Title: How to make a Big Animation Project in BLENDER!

But you can also mess this part up very easily. It's important to know where to place your lights.
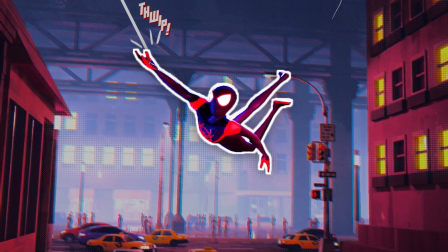(8:35)
In general, you want to read the silhouette of your character very easily, so it's easier for the eye to follow and to understand the motion.
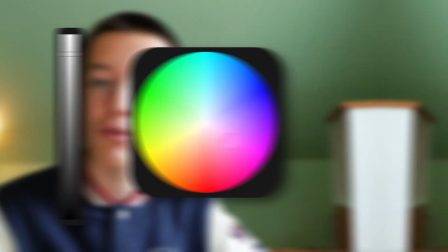(8:42)
You can do that by creating a value or color contrast, like for example right here. The background is bright and blue and Miles is dark and red. Volumes with a slight emission strength really helped me with this step. This is especially important if you can't put anything out of focus, like for example in this animation. You can also take advantage of edge lighting, so your subject stands out even more.
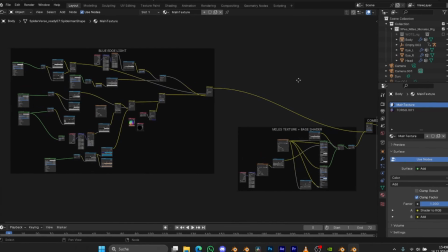(9:01)
Since I wanted to go for a similar style like in the movie I created a shader that can be rendered out in Eevee which stylizes the gradient of the edge light.
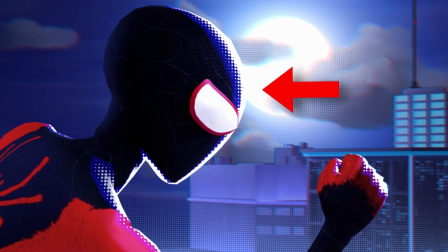(9:09)
For more close-up shots I even added a halftone pattern. You also want to have a color harmony.
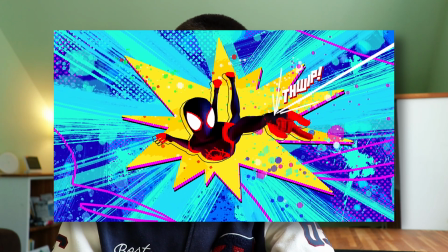(9:15)
I roughly used this spectrum of colors in my animation excluding the stylized pop frames. If you use too many or too few colors it mostly won't look any good. The last thing I did before rendering was doing the webs. I won't really get into too much detail but I basically used the mixture of animating fully 2D and simulating them in Blender.
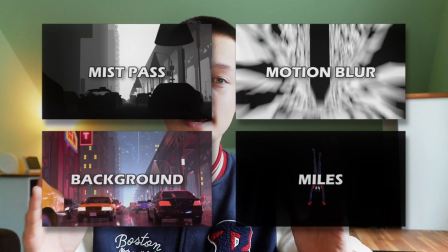(9:32)
For the rendering I separately put all the passes I wanted on different render layers, so I could composite them all together to have more control over the final look.
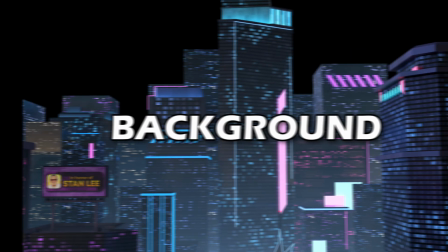(9:40)
The passes included the mispass, a pass with and without Miles, the highlights in Eevee and some other elements on their own. So now it was time to render!
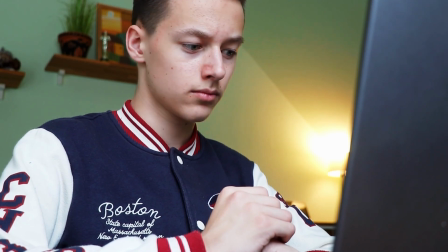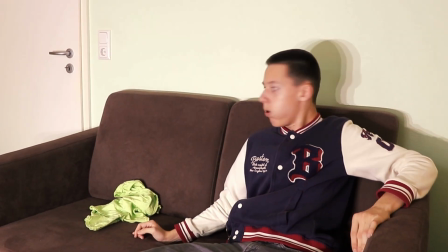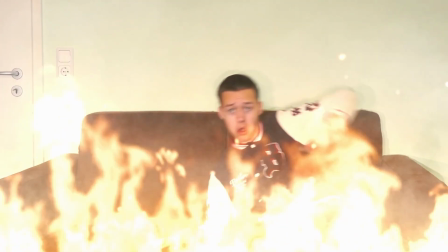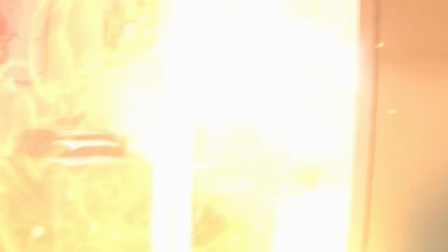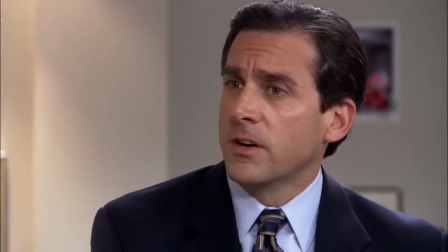(10:12) Why are you the way that you are? Honestly, every time I try to do something fun or exciting you make it not that way.
For compositing I used After Effects but you can also use free alternatives like DaVinci Resolve for most of the stuff.
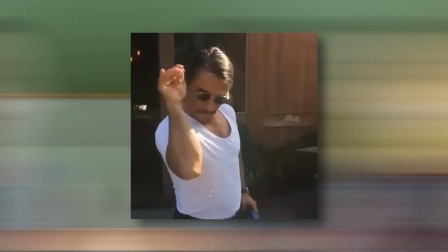(10:32)
You usually do the final touches that add a lot of difference in this stage.
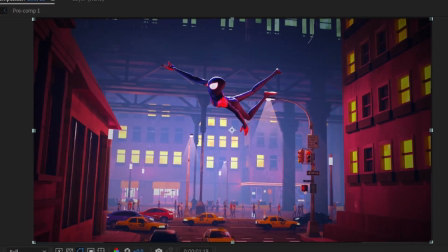(10:39)
I first added all the render layers together, then did a color grade and some vignetting, which basically means darkening the image's edges to guide the focus towards the middle. The mist pass was used to create a brighter fog in the background when needed. After all of those things, I added the stylized elements like the band-aid dots and the hatching. And this was done very easily. I simply used the render as a luma matte, which basically means that the layer will only show up in the bright parts of the image and not in the dark ones.
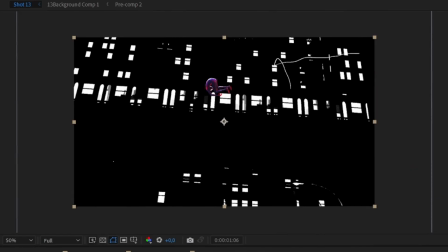(11:03)
With some curve adjustments and blurring for the Bandai dots, the effect was done.
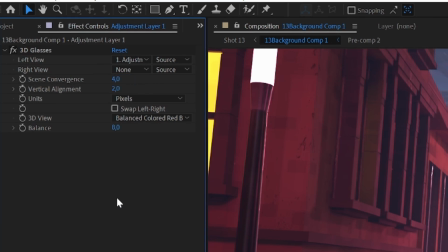(11:07)
For the color separation, I used the 3D glasses effect and selected the mist pairs as the Luma Matte layer. I won't go over all the effects since this breakdown is really straightforward. For all the smear frames and line work, I animated it in 2D using the Procreate app on my iPad.
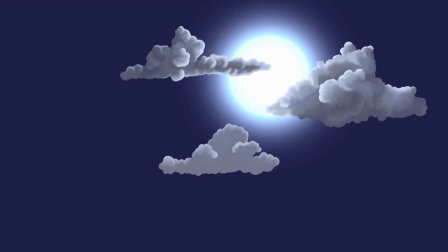(11:24)
With the same app, I did all the sky map paintings, which I then color corrected and dragged in to match the scene.
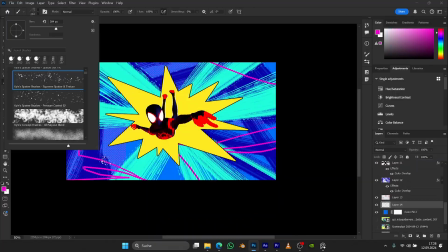(11:30)
For the pop frame, I used Photoshop and painted some random shapes with different brushes to get the look I wanted.
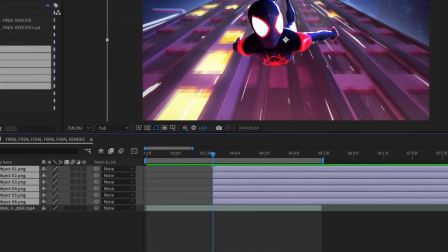(11:35)
Then I exported the different layers, put them into After Effects and checked this button to make it a 3D layer.
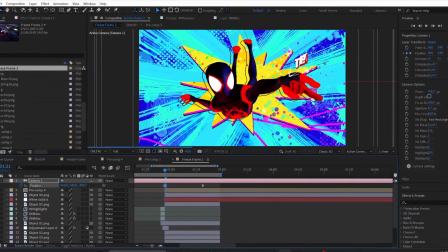(11:40)
And then I animated a 3D camera moving towards it to give a cool effect. Simple but effective. And finally, I exported all the 16 shots into Premiere Pro, where I did the sound design.
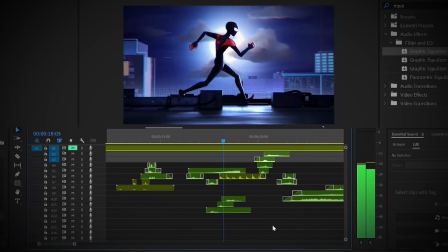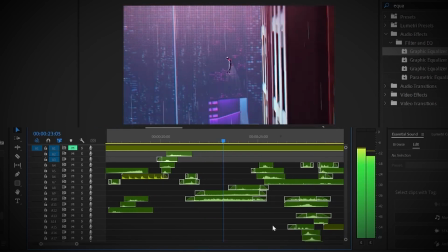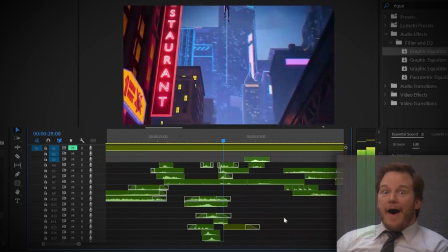And yeah, that's basically it. In total I roughly spent 300 hours on this animation, which is another reason why I have infinitely respect for the animators who work on Across the Spider-Verse, because it truly is amazing. I hope you've learned something in this breakdown and I'll see you in the next one.